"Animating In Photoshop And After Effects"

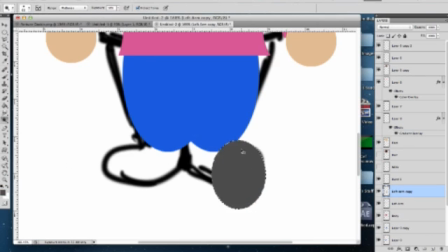3:45 Here I'm going to use marquee tools to make the shoes and as you can see I'm making a oval so that I can do the round bottom of the the
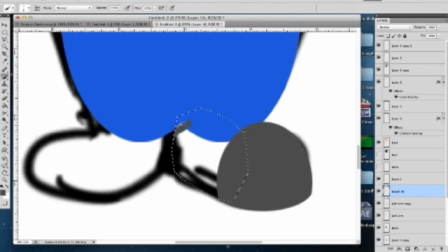3:55 shoes so you can inverse your selection and so whatever you select you can paint inside of it or outside of it depending on
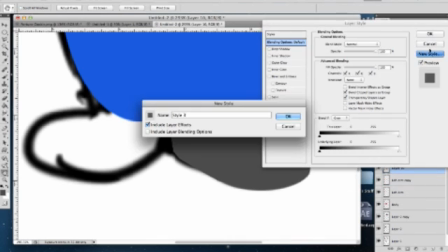4:03 whether you you inverse your selections or not
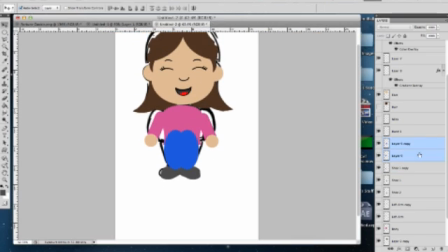4:09 but you can do by going to select inverse I believe so here
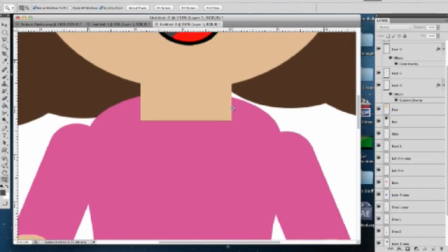4:14 I'm just playing around with the layers I'm thinking you already know how to use layers whatever's on top is
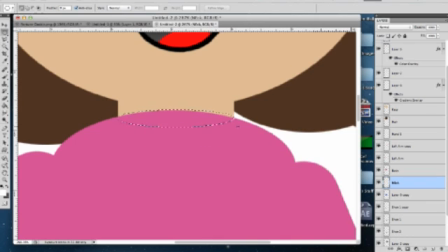4:20 what's visible whatever's on the bottom it's hidden right from the top layers so
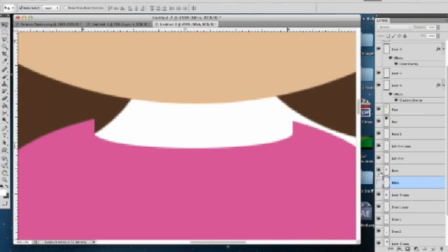4:25 here I'm cutting a hole in the shirt so that the neck so you can see the neck go into the shirt like that so I'm going to use
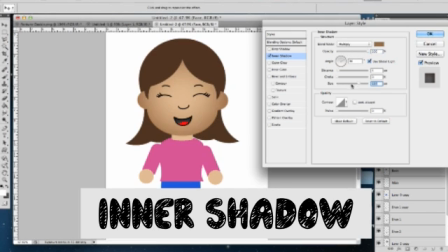4:34 inner shadow to be coloring the face a little more give it a little bit of depth or life I don't know it just looks better
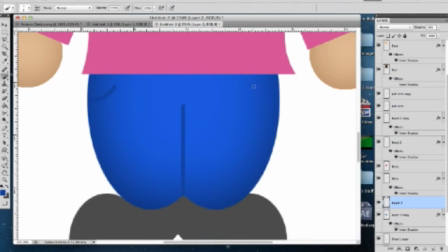4:43 so I do it I did the same thing to the pants the inner shadow to the pants and now I just added a couple of details
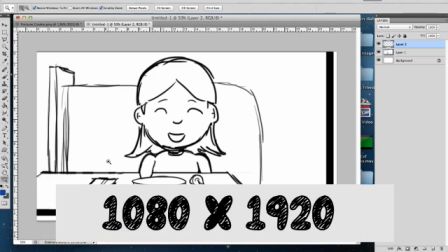4:50 for myself and when you do the scenes I do it in 1080 by 1920
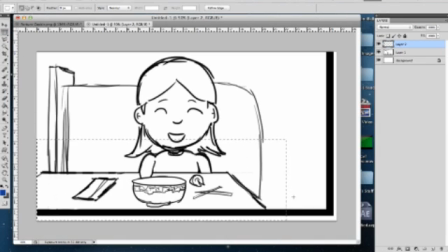5:00 because that's the same resolution I'm going to be using an after effect.
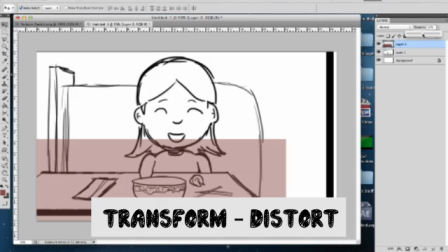5:04 So here I'm going to use a rectangle to create a table and I'm going to go to transform and distort so that I can match it up to
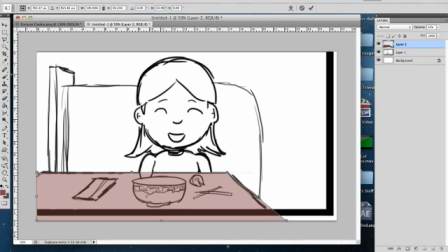5:13 the table and I brought the opacity down so that I could match it to the table that I sketched out so you don't need to
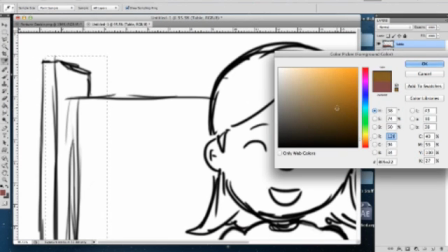5:22 you know have the final product in mind when you're creating
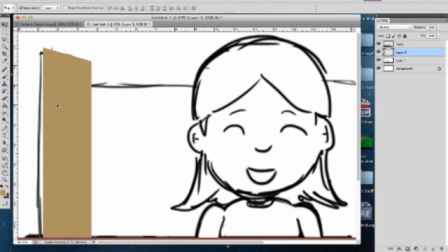5:27 the little objects here and there start with simple objects and then
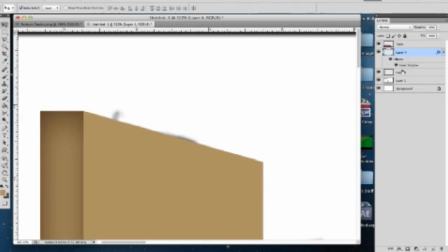5:32 just build from that and so this is the scene I mean there's
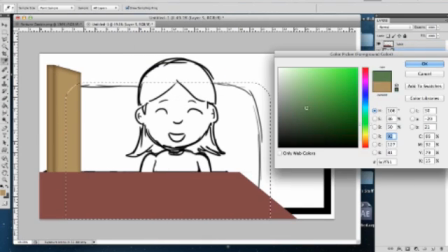5:37 nothing more to the scene I'm painting it at the full resolution because it doesn't need to be any
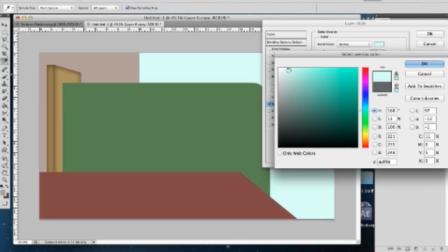5:42 bigger not for this particular project and so as you can see the background is just
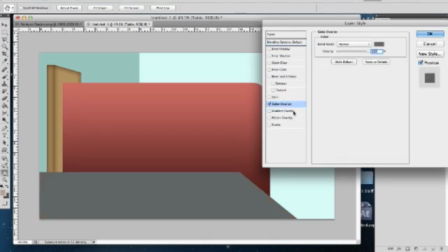5:47 two rectangles like I didn't take any time to do windows out
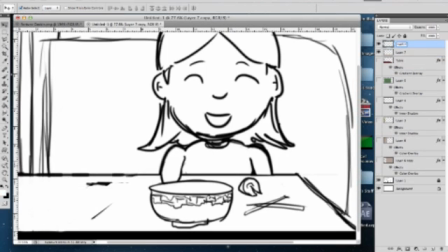5:52 there or other tables here I'm just using squares as napkins while
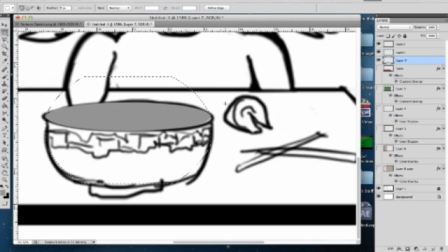5:57 rectangles as napkins the bowls a little more complex so you have an
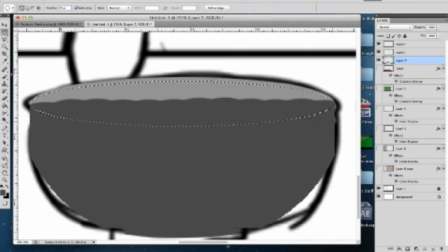6:02 elliptical object as the the top of it and then when I want to
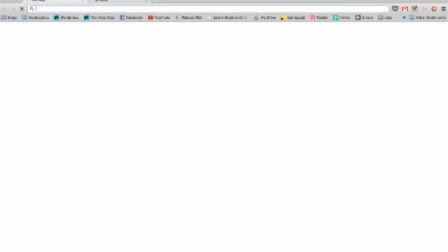6:08 design the bowl I add a gradient so that it could look white and like there's a little bit of shadow,
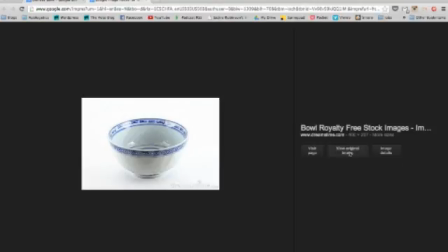6:13 and I didn't know how to do like a Chinese style bowl, so I found one on the internet,
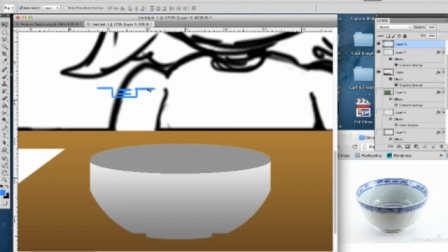6:17 and I created this random pattern Which I kind of just made up even though I looked at the bowl what was on the bowl was way too complicated So I'm using a transform warp here
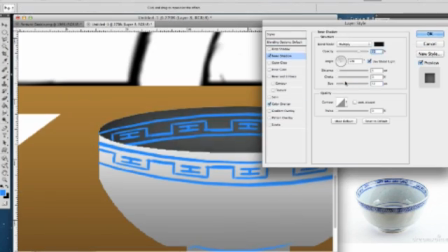6:29 so that I can make it look like it warps around the bowl And then I flip it and it looks like it's inside the bowl, and it looks good enough
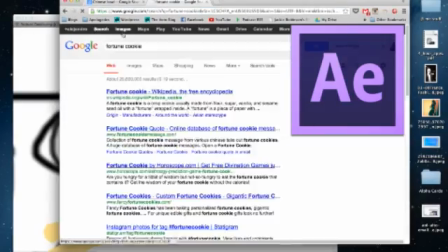6:38 So here I'm just using the lasso tool to make a long rectangle that squeezes at one end and it kind of looks like
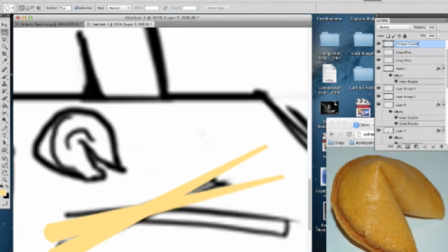6:45 chopsticks. So here I found a Google is your friend, remember that people.
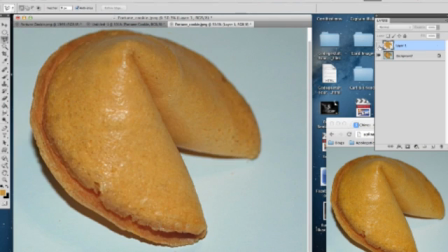6:50 Here I found a fortune cookie on Google and it's just an oval shape with like a triangle cut out into it. Think of it like that. So I'm using selections here and then I have a brush that fades out. So I'm painting with the brush and making it look like there are things there.
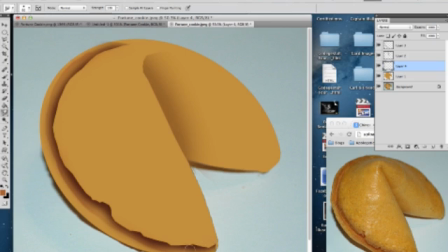7:09 So break an object up. Don't try to draw the whole thing at once. Do a shadow here, do a shadow there. The tones are really going to matter when you're trying to convey texture.
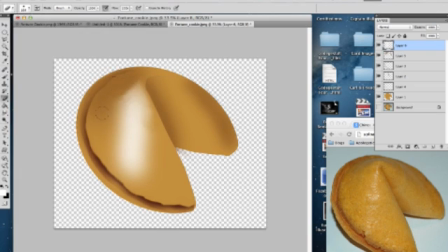7:21 So here I'm just splashing a couple colors here, a couple colors there. Work the highlights if they're not coming out right.
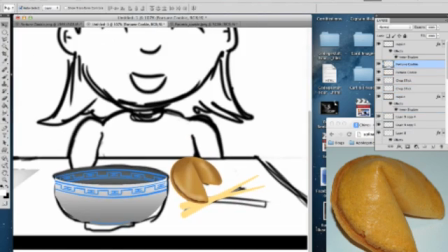7:27 I dropped the opacity so it could look a little more real and I probably drew the
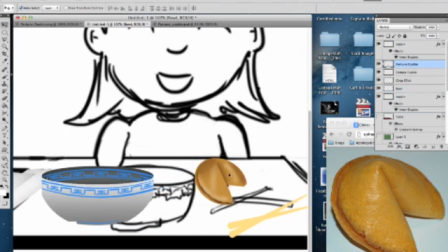7:32 fortune cookie a little too realistic because everything else looks cartoony and it looks real,
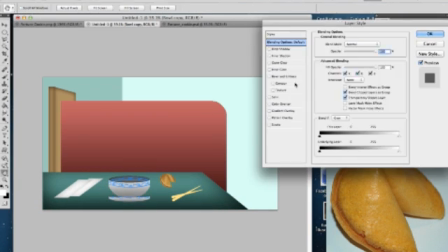7:38 but that's fine. And I'm changing the color of the table here because it was clashing with the fortune cookie.
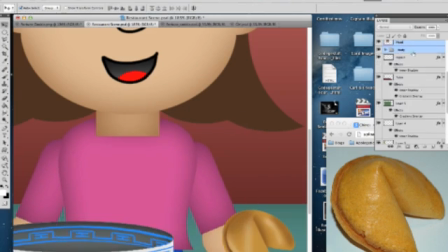7:47 So keep in mind all the colors too. And I'm going to assume you guys know about layers.